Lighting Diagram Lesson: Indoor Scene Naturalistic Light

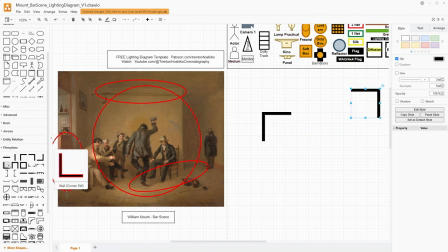now dryo comes with built-in floor plan tools so that is how
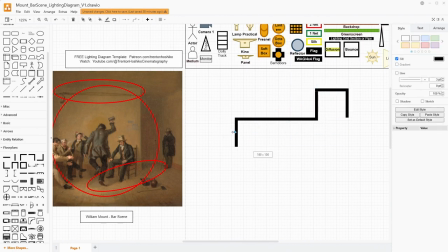we will start so this is the general shape of the room as far as we
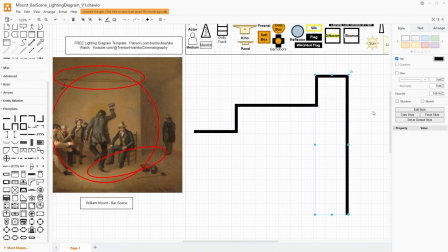can see it so now we need to add in some details
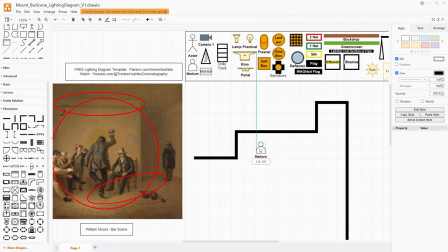now there are what did i say six people yeah i can count so
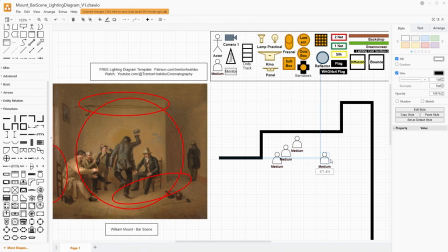how close so we're going to make sure that you know They're kind of positioned similarly to how they are in the actual image. But we're going to have those three guys there. And then we're going to have the two people that are standing.
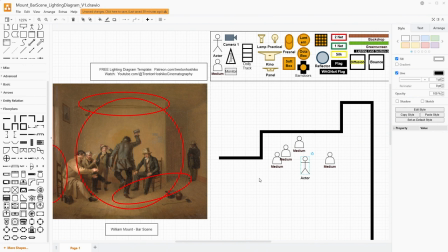Now, I am differentiating between the people who are sitting and the people who are standing. The child is short, so I'm going to put them in the sitting category. Just so that when we plan our lighting and we know where people are blocking-wise, it helps with making sure that we're getting everybody illuminated in their space that they're actually occupying.
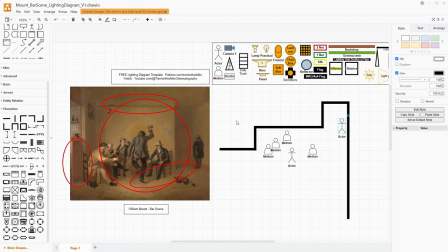So yes we have all six people now in our image. Now that we have our image set I'm going to set my camera.
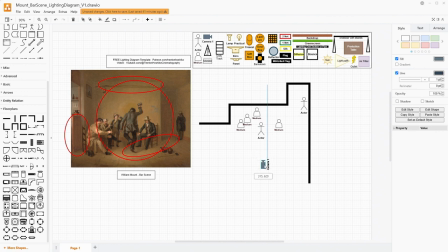In these diagrams I don't always set the camera because to a degree it's a little obvious and we're mostly talking about lighting but in terms of this one I'm gonna place it back here. Now this is a pretty wide shot in terms of the actual view that we're seeing.
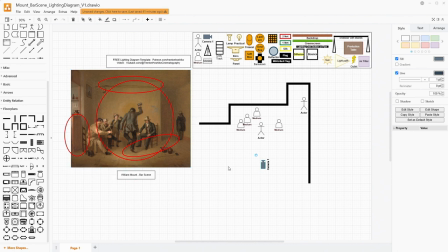We do see from this wall all the way into the front of the space we do see floor to ceiling. So we are working with a wider view here and we can supplement this by using a wider lens. This might be actually towards that like 24-20 millimeter
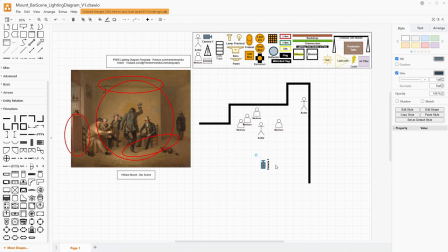somewhere in that range depending on exactly the kind of lens you're using you might get more distortion. So I don't think we want to have distortion in a shot like this because there are just so many straight lines that are vertical and leading lines, but you could go more on the wide angle lens
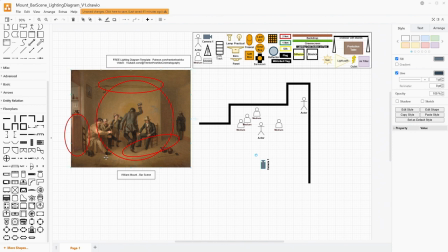side while also pulling the camera back a little bit to get this type of frame because we really do wanna see that ceiling and that floor. So just in terms of what this would be used for, I would say that this could easily be a master shot as it shows the entire action of the scene.
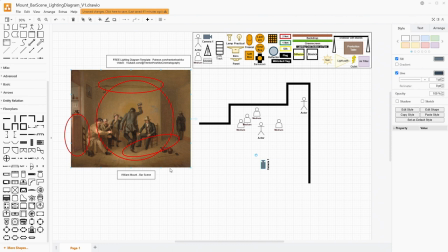You could then move in for other types of coverage if you needed it, or let this play out in this wider master. In terms of composition, the person that's in the center right here is at their head and shoulders, pretty much the center of the frame, both horizontally and vertically.
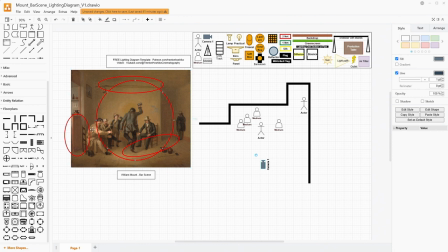We do really have our attention focused on them, and that is accentuated by the circle of light that is acting like a spotlight. Everybody else, their heads, even the person that's off in the corner,
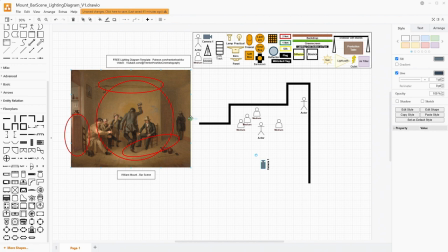are basically the halfway point for the image itself this would be halfway so everybody's kind of half framed he's rising above that line breaking it and also becoming kind of a cross composition for this image i'm i kind of discussed the
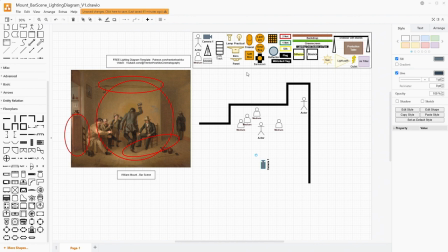composition and the master aspect of this because you want to have your light far enough back then we're not having it become super obvious or having it run into the shot if you are moving in for coverage you can change the light and manipulate it a little bit more in terms of the
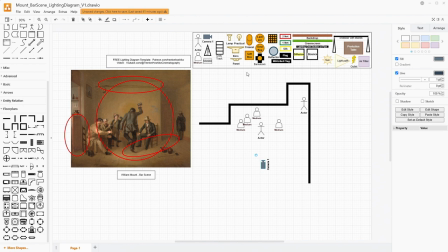setup to get the exact details and the feel that you want for those individual closer in shots. But here we're lighting this as a master. So one thing also in terms of the lighting of this scene is that it's coming pretty straight across. I think that it is a window that would be at the front of the establishment.
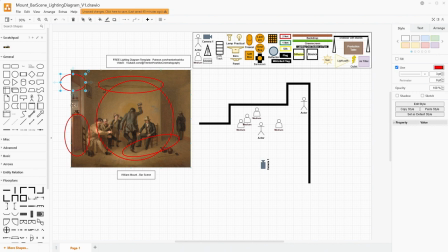But here you can see that the ceiling is actually not as high as this back room right here.
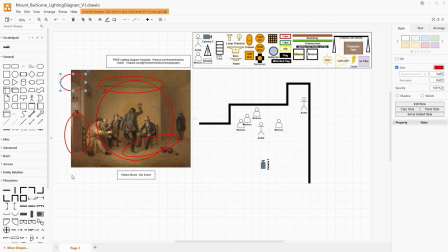So we're not having something that's specifically like a top-down light coming in lots of paintings we look at we do have this kind of top-down window light that might be from a higher window on the wall or covering the bottom part of the wall to get the certain type of lighting
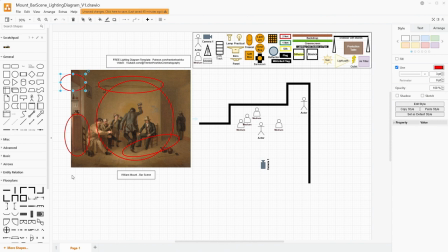for the paintings that we look at frequently this does not appear to be that same case we are getting something that is a window and the light is coming almost straight across to everybody and you can tell that also from their faces. The lighting doesn't seem to be making a shadow up or down on the faces in particular.
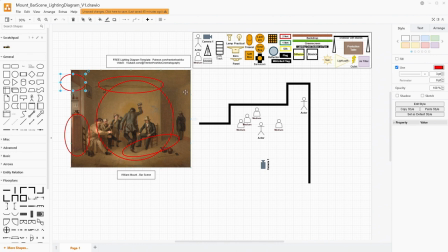We do get a little contrast left to right, but that's nullified a little bit by how much light is bouncing around just in the room off of these light surfaces. So to place our first light, I'm going to just go ahead and use a Fresnel.
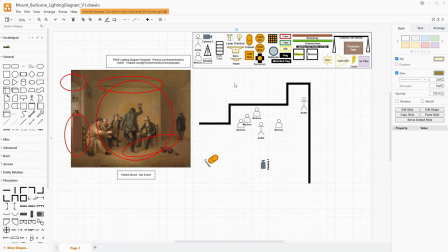I want my key light here to be Fresnel based so that I can have not only the control of the hardness of it but also that does make that light already into that rounded spotlight shape.
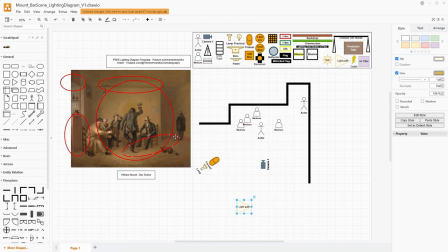So we're going to do that and we're going to put it right here and we are going to position this very carefully because we want to make sure that we are establishing this diagonal line right here from the shadow. And we're going to bring our light in just like this.
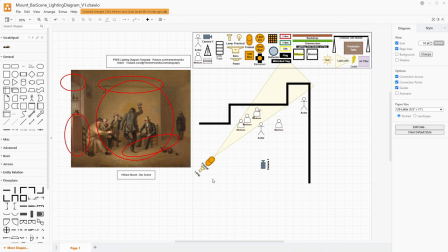And now as the diagram, you can clearly see how the angle is playing to make that circle of light. We're using the Fresnel to make that light source rounded and we are then able to control that hardness.
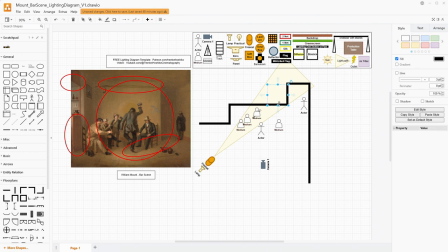But we are getting to create this shadow diagonally right across there, and it'll come right across here.
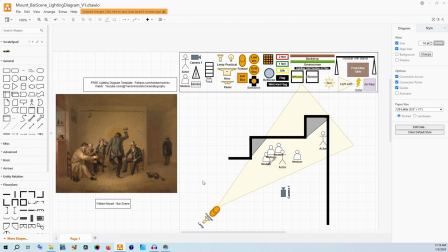Okay, so my power just went out for just a split second, and I lost my diagram. So remember kids, save early and save often. But we're back now, and the diagram does look a little bit different because I had to rebuild it.
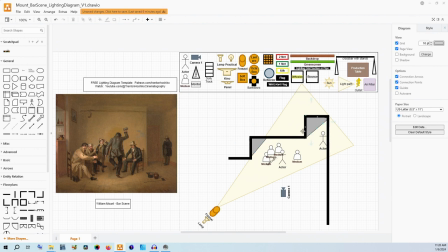One thing that I did add is these gray blocks to kind of demonstrate where the shadow would be where that light isn't hitting because it's being blocked by the wall. And I think that's a very important part of this image.
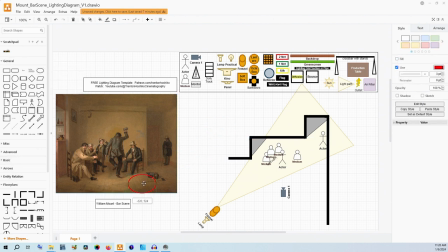And something that I didn't discuss previously was that we do actually have a line on the ground besides this shadow line. We also kind of have a darker area here, and that's where the light would be falling off towards the right of the camera and the right of the beam as it moves further away from the subjects.
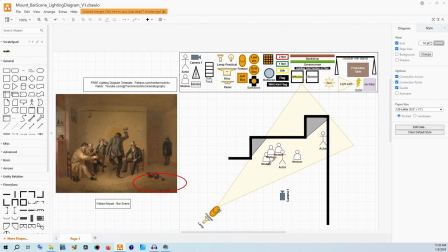And so we can kind of see that our beam comes through right about here. I think this is a relatively accurate look at how that beam could look. Now depending exactly on the space you might need to be a little bit closer a little bit further away and that will also depend on the type of lamp and the strength of the light that you are using.
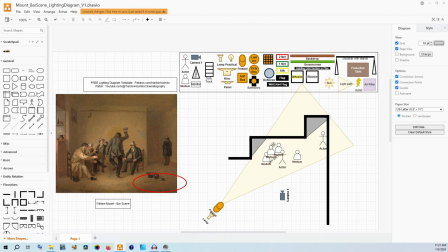Now we want to recognize that the walls here should be white or yellow something very light. The floor is wood and that is going to be a very light color too so we will get a lot of bounced light in general but I think that we
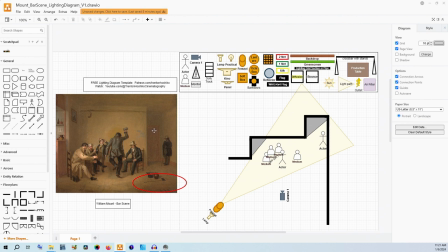will still need more and that's because this scene doesn't have a huge amount of contrast. Really the defining factor of this to me is that spotlight type circle at the center of this image just right about here.
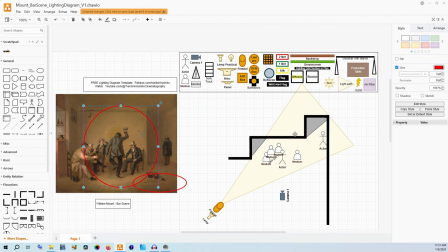And so I think that we will be getting that circle on the wall right behind our main subject based upon where we placed our light and knowing that we're using the Fresnel to make that light more spherical. So now to kind of continue our lighting, we're going to place a big sheet of diffusion.
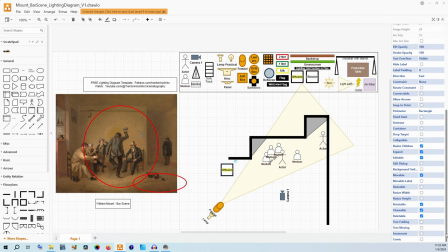Now I would say that you need this to be as big as you can manage. So if you can get a 4x4, a 6x6, a 12x12, anything like that, I think that that would work best. We're going to have that just right outside of our frame here,
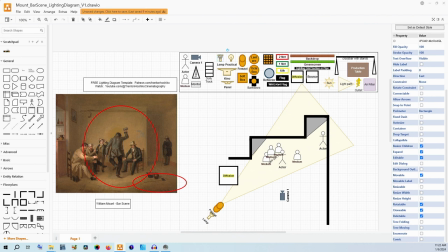and we're going to just pump a lot of soft light into this space.